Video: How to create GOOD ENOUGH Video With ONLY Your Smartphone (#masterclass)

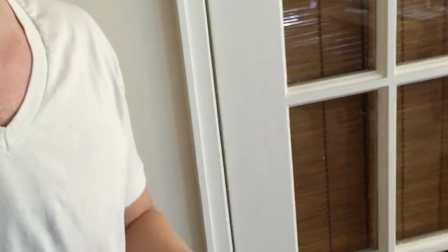Boom. All right, and now I'm going to move this over here.
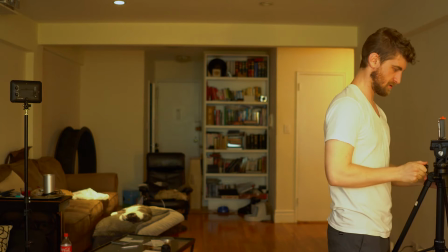And now we are stationary.
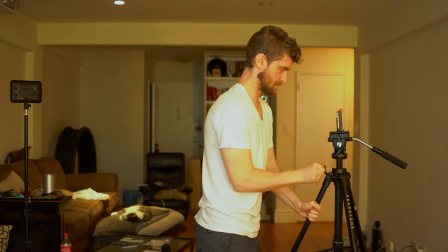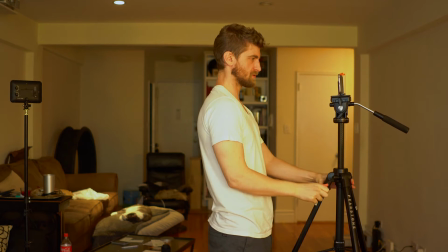Okay. The thing with smartphones is that they have a wide angle.
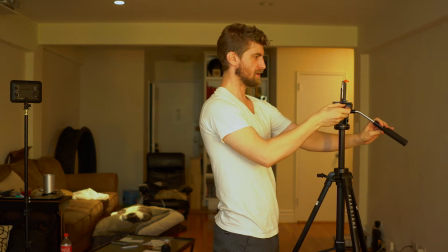So if you position the camera too high, it'll look like you're a giant looking down on somebody.
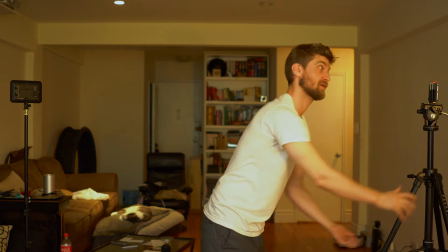If you push it too low, you'll look like a very short person. So now we've got it stationary.
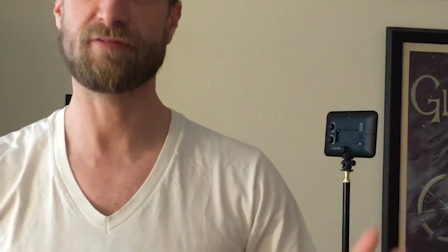But I don't know how the light is looking. And in fact, you know, an interesting trick might be
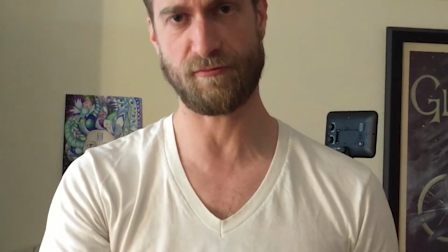to switch right now to the front-facing camera just to test out the light.
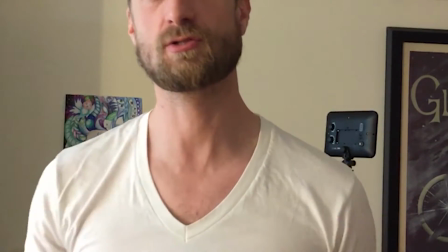So let's do that now.
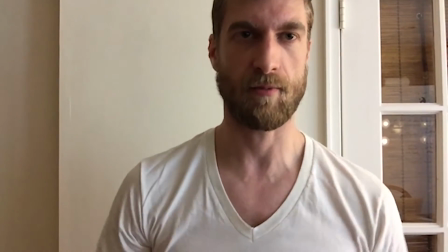Okay, so now we're using the front-facing camera. And see, this isn't ideal light here.
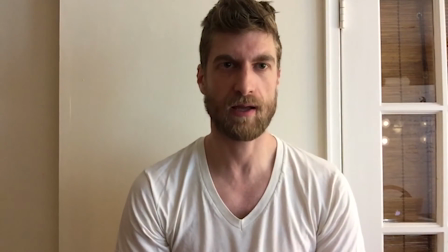I'm gonna try to use the natural light because that's the cheapest setup you can do,
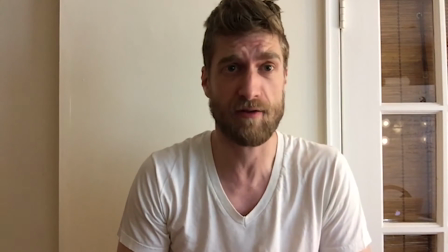and actually it can be good enough under certain circumstances.
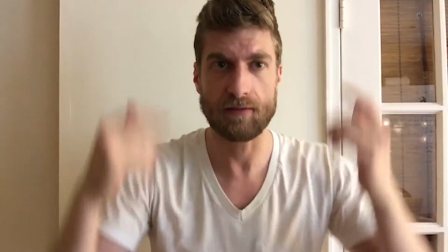So the problem here is that I'm unevenly lit. This is too light, this is too dark.
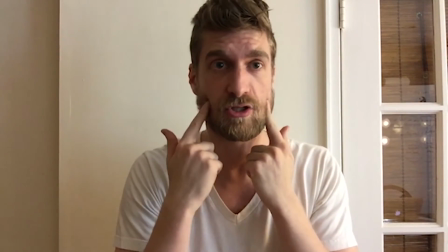Well, I mean, this is actually good. This is just too dark. It's distracting. So let's move this.
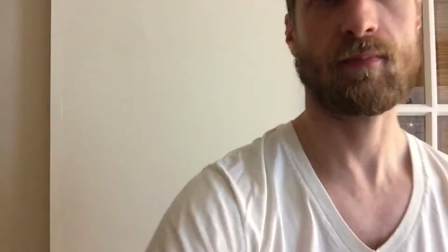Now, Here's definitely what you don't want to do.
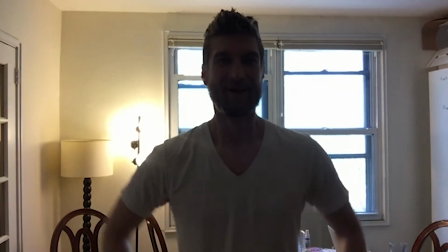How does that look? Right, so I've got the light source behind me.
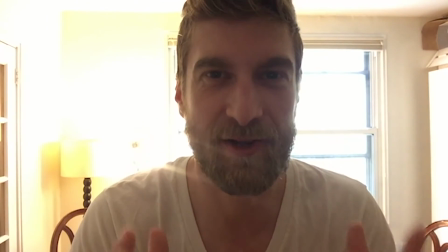So the camera is having difficulty figuring out what to expose for.
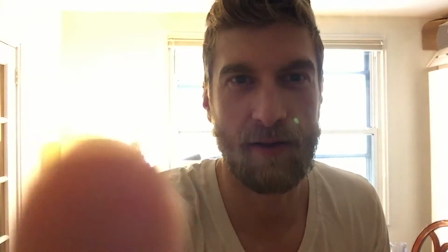And basically right now it's exposing for, this right here for the bright spot.
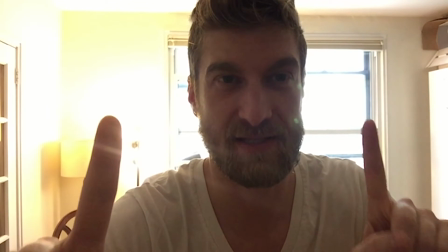And here, this natural light, it's very bright, it's coming through the window.
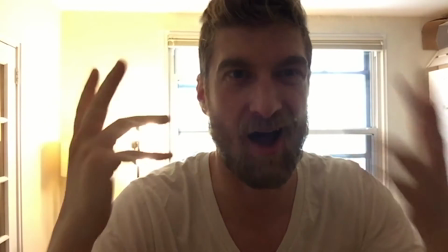And so I'm dark and the contrast is aesthetically unappealing.
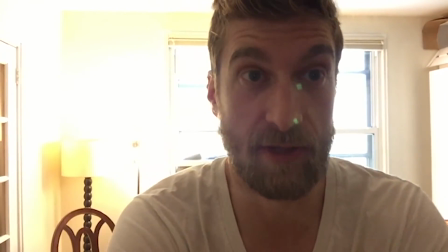So let's reverse this.
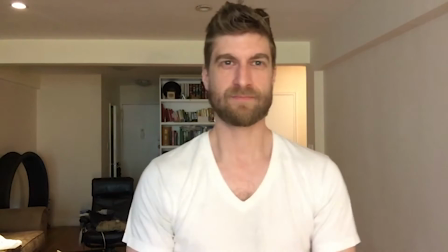And so that's already better, right? So now the light is hitting me evenly.
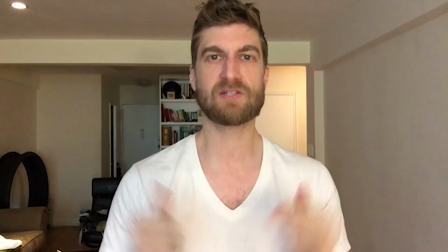And now this is not a distracting image. This is good.
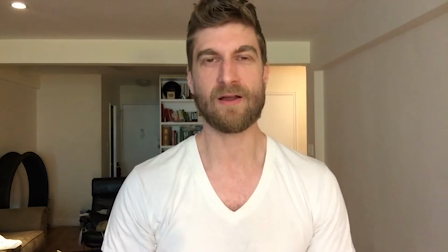This is good enough right here. And it's the front-facing camera.
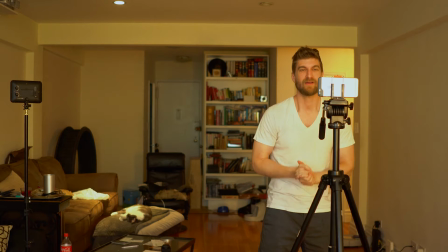It's not even the rear-facing camera. So let's flip it around.
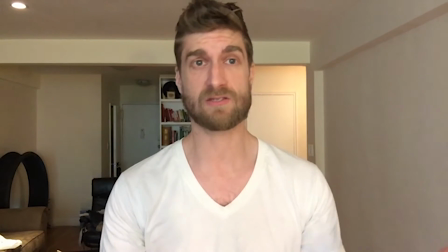I am willing to say right now that this is good enough. If you're
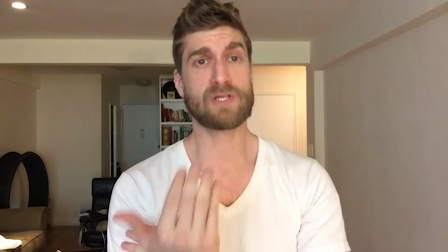uncomfortable flipping it, using the rear-facing camera so that
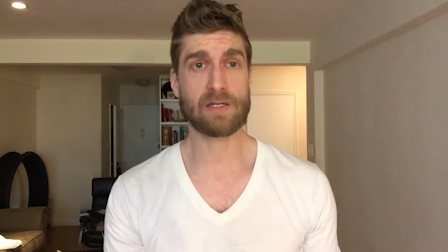you can't see what you're shooting, then I guess in a pinch the front-facing cameras on these smartphones are now getting good enough.
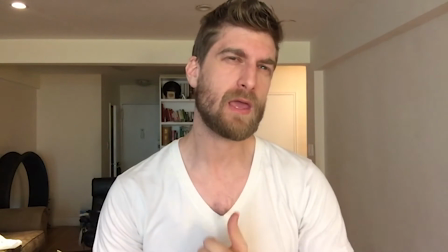They shoot HD video. I guess that might be my limitation.
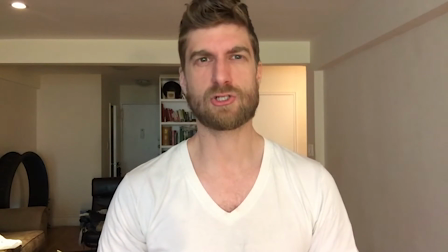I would say if it's shooting 1080p, then it should be good enough quality for posting. But just for the sake of testing it out and showing you guys what you can and can't do,
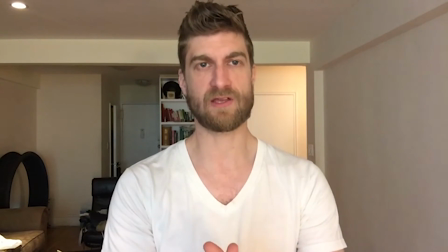I'll flip around to the rear-facing camera now and you can see the difference for yourself.
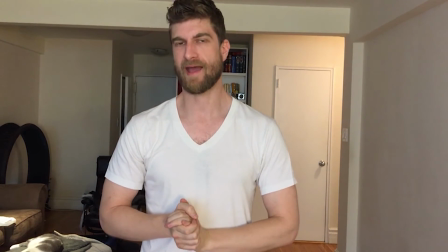So now I'm using the rear-facing camera, and what you should see, you might not,
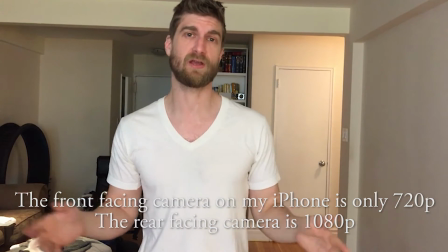maybe there's no discernible difference between 1080p video from the front-facing camera and the rear-facing camera at this point.
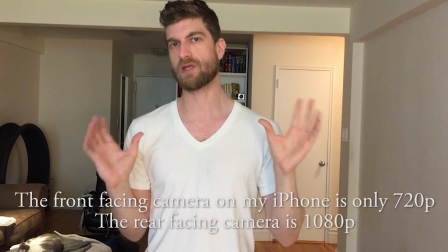Up until very recently, the differences between those sensors, which are, by the way, they're different sensors.
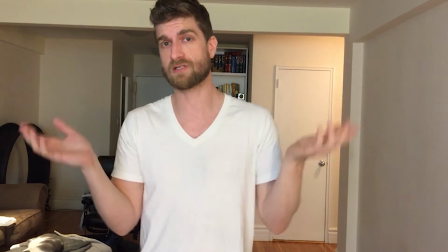That might be something that not everybody understands, but they're using different sensors, and that used to be a very big discrepancy.
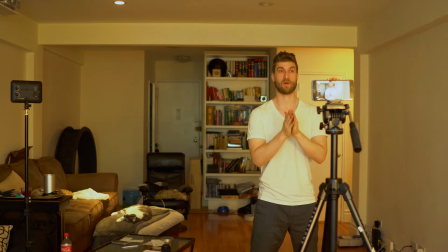Maybe now it's not so bad, but what you should be seeing is a bit more definition and a bit more dynamic range.